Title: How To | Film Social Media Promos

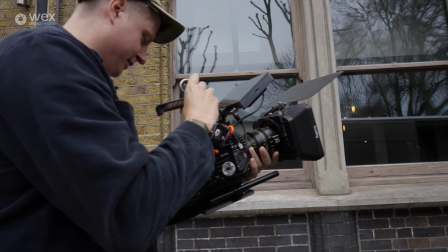498s
But I'm also very aware that it looks completely ridiculous to be doing this sort of thing.
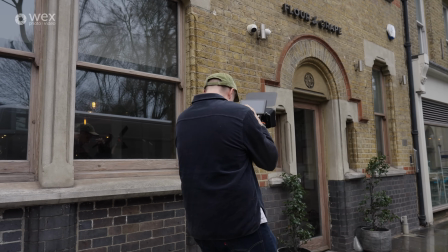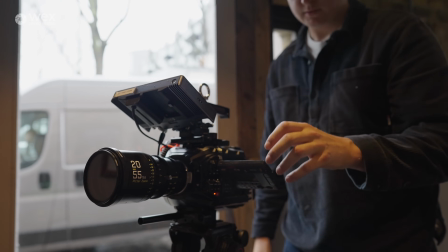512s
So when you're shooting in a dynamic style, like I like to do, it's always then good to mix in some shots that are still,
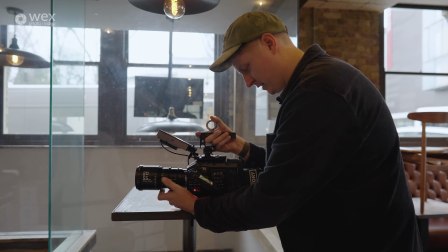519s
so that you can break up the dynamism essentially, and actually it grounds it more.
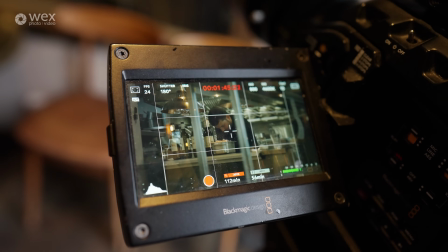525s
Yeah, I mean, I guess for me it's all about a mixture of both camera movement and then non-camera movement.
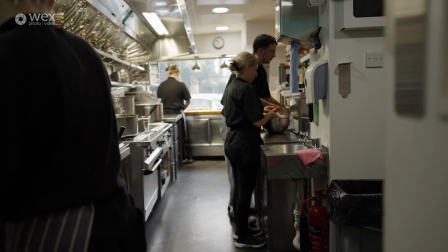531s
So right now I'm capturing some of the establishing stationary wides,
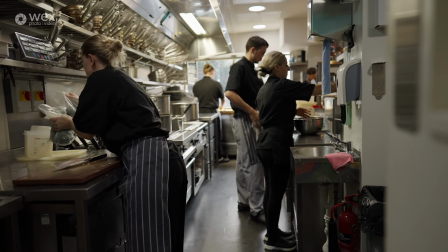534s
and I tend to do these first because I naturally get really excited when I'm shooting handheld and doing all the dynamic stuff, and then forget to do them at the end. So I've learned to do these at the start because they're a really good thing to mix into the edit to break up all of the handheld clips and all of the fast-paced movement. So then you can like slow it down a notch and add breathing room to the edit. Because when it comes to making a film, it's all about pacing and making sure that the edit is paced and it has like breaks in action. And you can do that using camera movement and then stopping the camera movement.
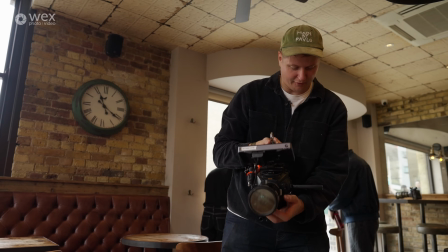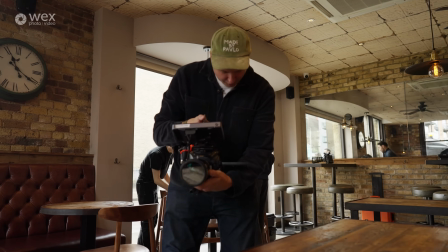574s
I don't even know if this might be a specific to me tip, but I'll never cut the camera until I've dropped it,
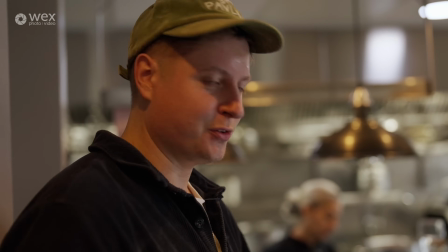581s
because sometimes it's really useful to use those fast motion blur clips
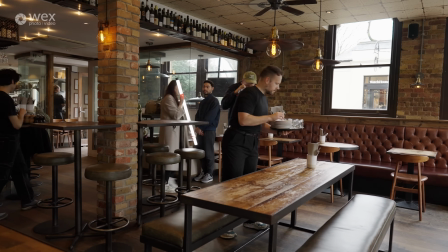587s
and big sweeping camera movements to actually increase the flow of an edit, increase the energy of an edit.
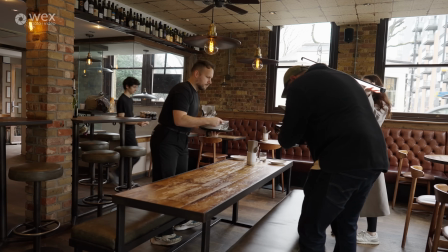595s
You never know when you're going to need them. So now we're going to shoot the interview. It's going to be taking place here, and I'm going to be shooting across like this. The reason that I've chosen this location is because there is a very nice big window here, and then all these mirrors, and there's just lots of opportunities for depth.
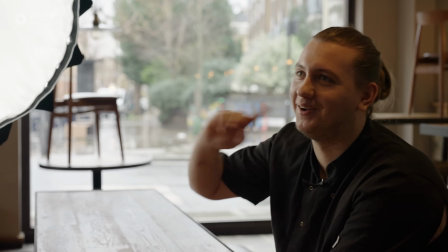615s
I'm shooting into the L of the room, which creates the most depth for a shot because everything is kind of converging to a point.
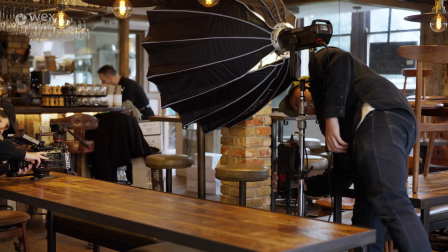624s
And this massive window here is going to motivate the light from this light box. So the idea is that when the person is sat here in their interview, it's not obvious that we've lit it. In theory, your brain should be tricked into thinking that this window is actually throwing all of the light onto the interviewee.
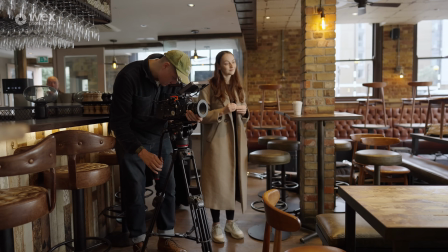646s
And yeah, if you can look for things like this in the locations that you're filming in,
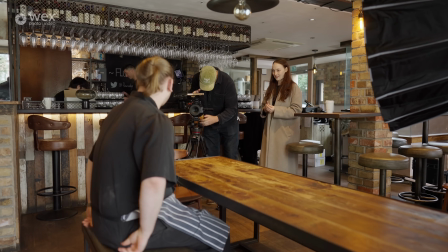652s
then it's going to save you a lot, because if you're fighting the location, it makes it 1,000 times harder.
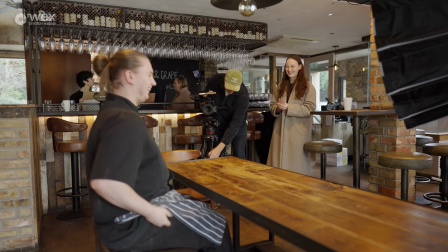657s
So you might as well try and work with it. We were shooting in like a backlight situation there, which is really where stuff like the Blackmagic design cameras shine, because they have high amounts of dynamic range. So you've got a lot of information between the brightest parts of the image and the darkest parts of the image.
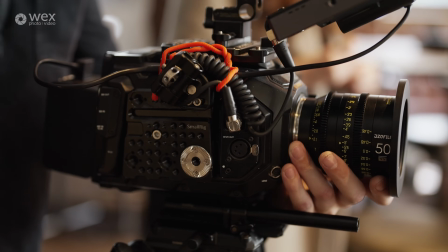676s
And that information gives you a lot of room to play with the image in the edit.
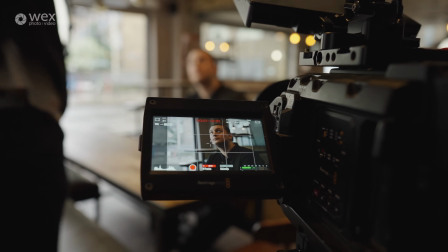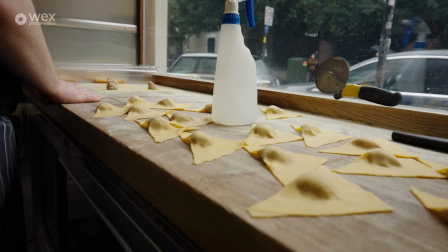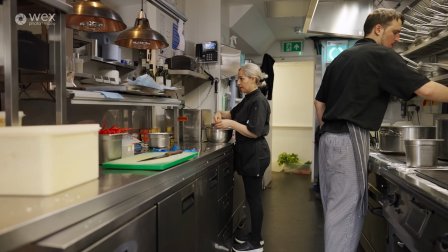696s
Okay, so we are back, and that was a lot of fun. It was pretty intense. It was cool to be in an active kitchen.
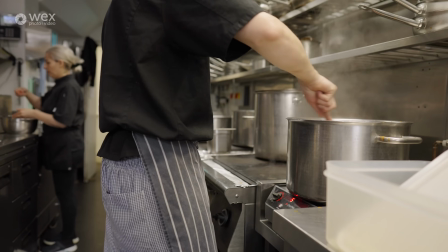702s
They are just as chaotic as you see in the films, which is a challenge as a filmmaker.
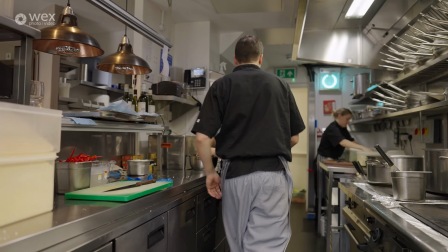708s
You're having to squeeze in there, and you're having to find frames quickly, and you're having to find compositions fast,
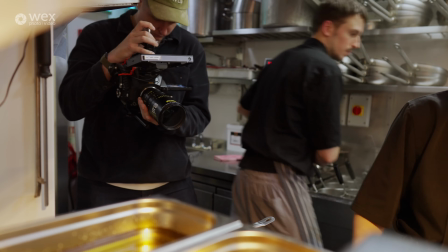715s
get them, and then move on before you get moved on, I guess.
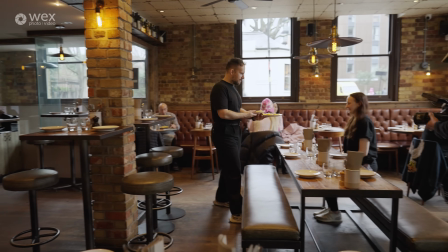720s
In terms of how that related to the kit that I brought with me,
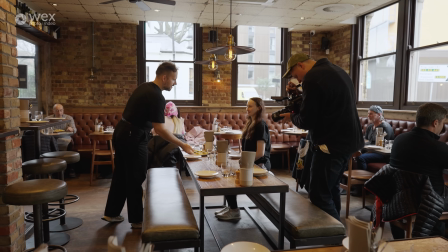723s
I guess the main thing about any Blackmagic design camera is that there is nothing that is going to help you. There's no automatic features on the camera, there's no automatic exposure, there's no autofocus. I'm using fully manual lenses, which for me in that situation is actually incredibly helpful.